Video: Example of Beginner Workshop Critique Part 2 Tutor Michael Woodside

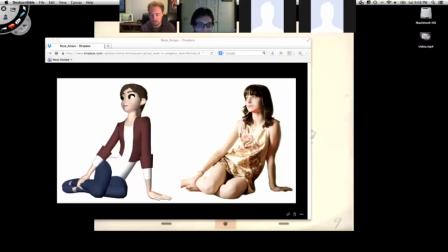[4:18]
this space here in her neck. Mm-hmm. It's more relaxed, and then her head feels more like she's like she's I don't know what the expression is, but she's about to say like okay, like it's more awkward.
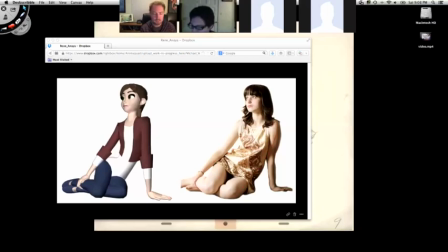[4:37]
So I think if you were to relax her neck a little bit, I think you have her neck going back. Probably, are you trying to sell like that kind of arc or something?
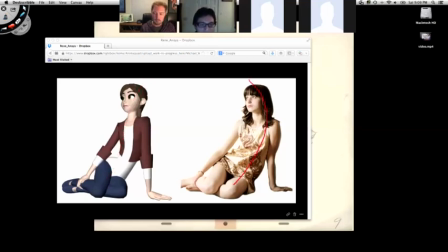[4:53]
Because this is more of like a settled, relaxed arc. Mm-hmm. Where when you break it here, it feels like it's more like there's tension there. So if Right. you just rotate the neck forward, and that might fix it.
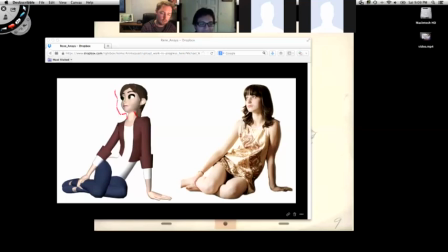[5:09]
But if it doesn't, then you can just translate the head out, and then, you know, Okay. yeah, and then I'll give you more of a less of a I just farted. I hope nobody notices face. Um, cool.
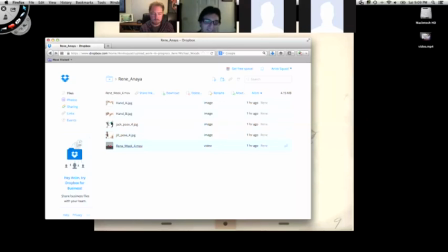[5:28]
Is that all clear? Does that make sense? Yeah, yeah, definitely. Okay. I mean, talking about farting, I don't know how that couldn't be clear. I wouldn't know either.
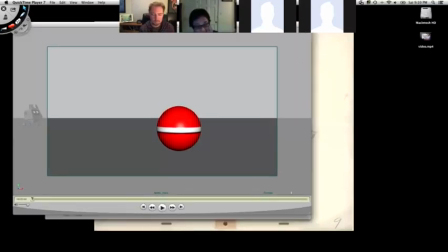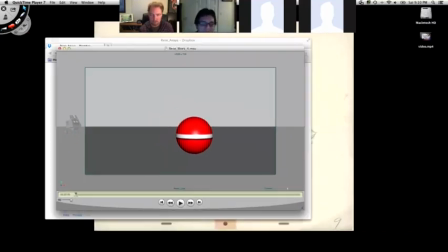[5:49]
Any caveats? Let's see. Well, it's still in its blocking stages.
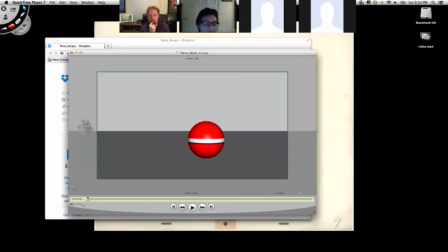[5:56]
Having a bit of trouble while he's observing the ball. I don't know if it's like it's too quick of a thing, Okay. but yeah, that's my only observation right now. Okay.
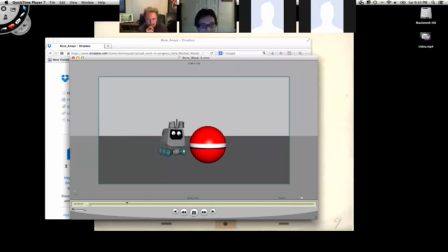That's so funny to me. I do like it better that he falls in his face now. Yeah, it looks definitely better. It's like a
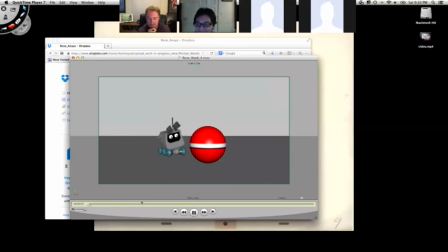yeah. That's just because you see his what you've done with the ice here is awesome, and then there's one moment where he's like, no.
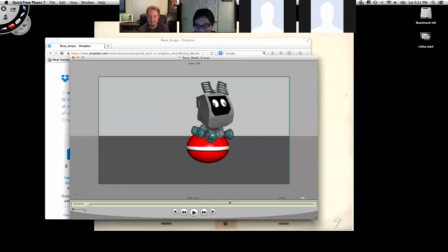One thing that you guys are doing by taking animation classes is ensuring that you're never going to really enjoy an animated film the same way that you ever have, because you study things on a frame-by-frame basis,
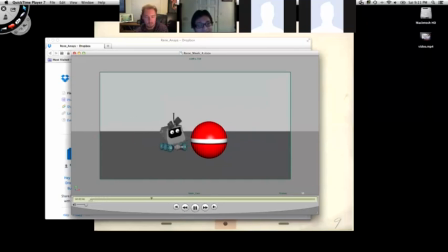[7:01]
and so you see the frames as you watch it, so you don't have to do this.
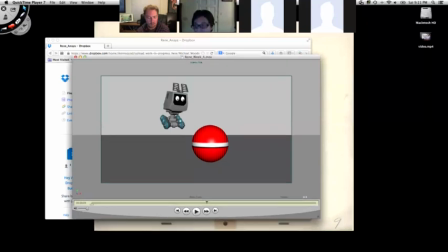[7:10]
I was watching the Lego Movie today, and there's just so much that you see, like something happened in one frame, but you don't know what it was, but you know it bothered you, and it doesn't even need part of the animation.
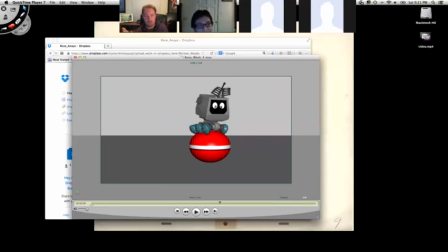[7:22]
Like it could just be like the scene got darker for one frame, and then it comes back. But it's something that my wife is always like, I don't know what are you talking about? And I'm always like pausing movies and going back to figure out what that frame was. But when it works, it's moments like that where you notice that he looks down.
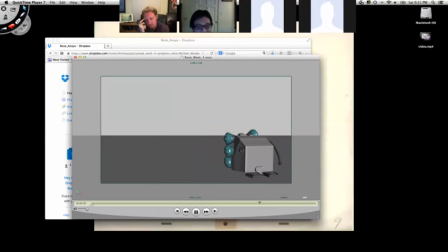[7:41]
Right. Yeah. Like that's a good moment to justify the pain of. I don't know. There's something about the end about it, how he keeps slamming his face against the ground at the same rate, or like the same.
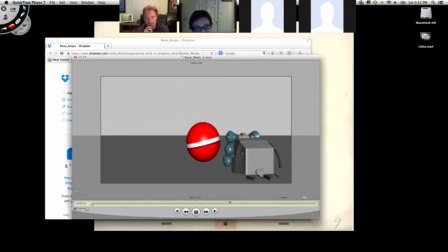[7:55]
It's like the same height and the same. Like it's almost like he's doing it on purpose. So. Maybe just hold that pose a little bit more. Maybe that'll help. I'm not sure.
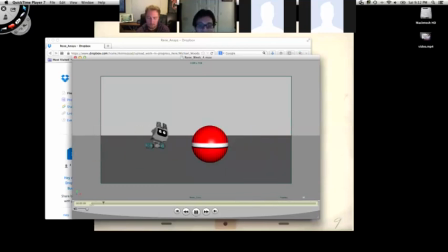[8:12]
Just throwing that out there. Yeah, maybe it's giving him more time to be still on the ground. And then, because you have the legs going immediately. Right.
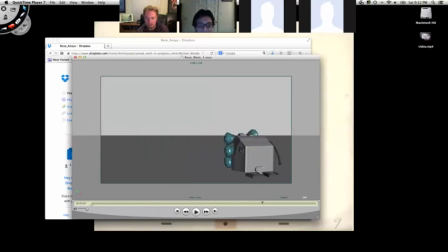[8:25]
I think if you got rid of, actually, yeah, all this animation, just delete it all. It'll be easier for you. If 170, if you just make 170's frame the same as
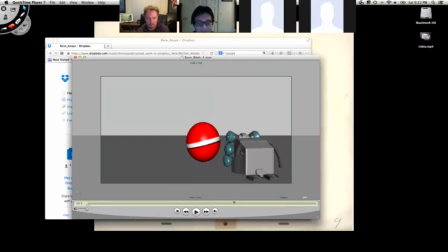[8:46]
141, and so the ball just rolls out, and then you just have one little lift after the ball's gone. Okay. So we're watching one thing at a time. Right. Okay. You can do little things.
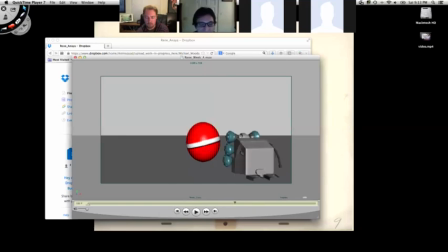[9:05]
Like when he falls, you don't need to be like still. Like there can be like the wheels are doing that kind of overlapping thing when they hit the ground. But in terms of head motion and tail and all that stuff, eyebrows, I would just leave it flat. Okay.
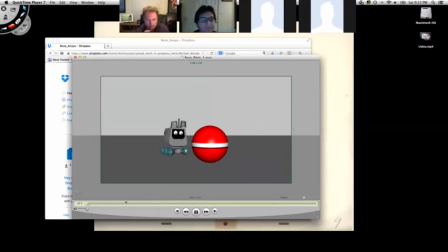[9:22]
Let's look at that section you were talking about. Yeah, that part right there. So I think the stop is nice. Everything up to the stop is good. Just that right there. So it's this part right here that you're talking about?
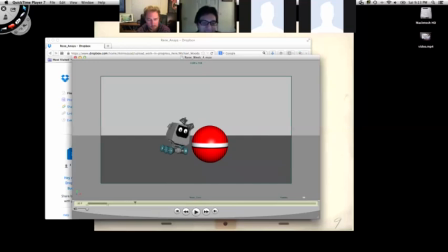[9:42]
A little bit forward. That. Okay. All right, let's look at it. Yeah, I don't even think you need that pose. I would just take that pose out.
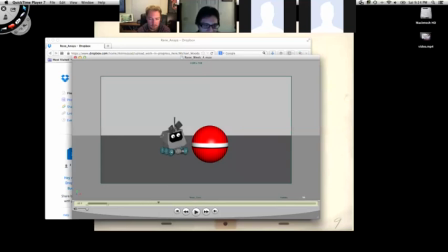[9:55]
Because the look around screen left, this is nice. Got a nice, I think you could even push
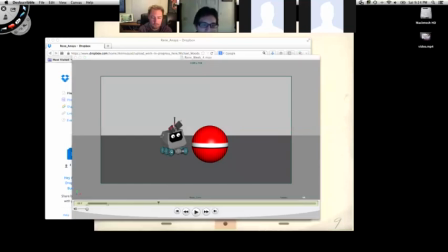[10:05]
the top of that to kind of line up with this. So this one's a little lower. Okay. Maybe. Or maybe this one would be higher so that this doesn't cut off the eye. You know? Right. Because if you brought that lower, it might like go in front of that.
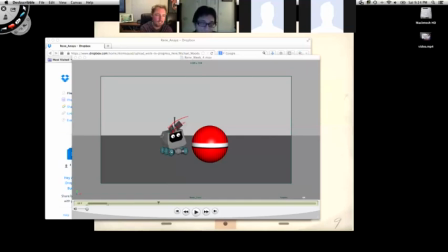[10:23]
Just to clean, if you wanted to clean that up. It's not necessary, but I think it could make it nice.
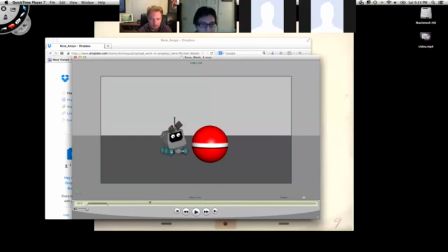[10:28]
But yeah, if you just got rid of this pose here. Okay. And just brought all that time back. So just go straight from here to here. Okay. And then
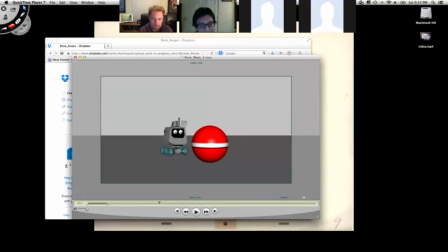[10:44]
maybe instead of this pose, actually let's see what's after that. No, before, you want to keep this pose probably, but before the pose you have on 69, I think you can have another pose that's mostly this, but
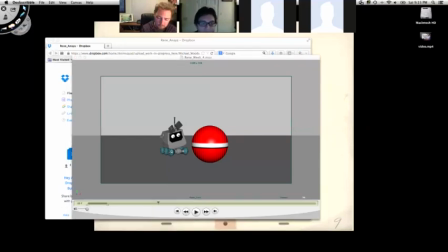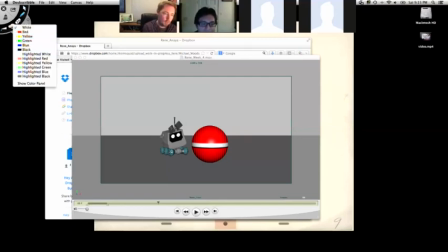[11:09]
maybe his head is rotated up a little, like a tiny bit higher,
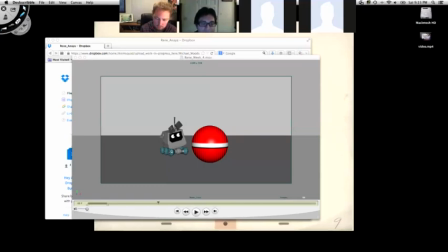[11:13]
but then he's like looking at the whole ball, you know, like that, and then higher, and then his head is maybe just like marginally higher, just barely. Okay.
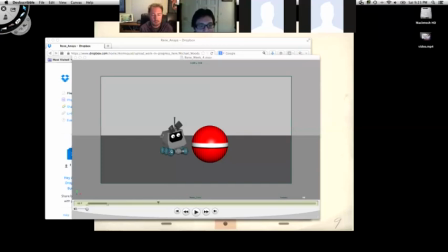[11:30]
And then that you still have maybe as much time as you had before of the look around, but it's more contained.
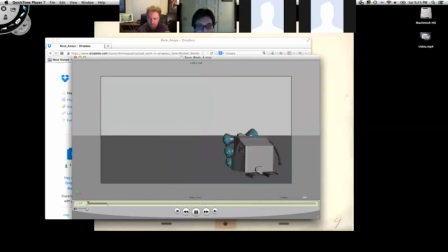[11:42]
Watch it again, if you don't mind. So some of that timing of the jump seems even. Let's figure out why.
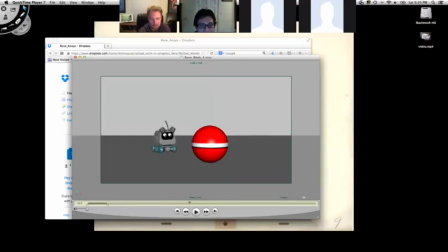[12:02]
I think you can really. It's one thing we were doing with the trolls in Frozen was really hanging at the top a lot, because it makes them feel a lot heavier when they come down so hard. So
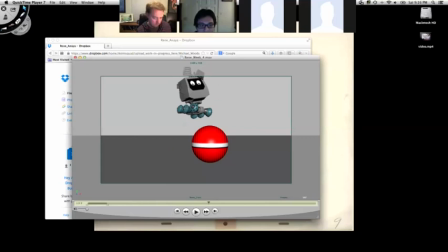[12:18]
let me do what I was trying to do with the other shot and see if I can make it work here. In, out, copy, paste.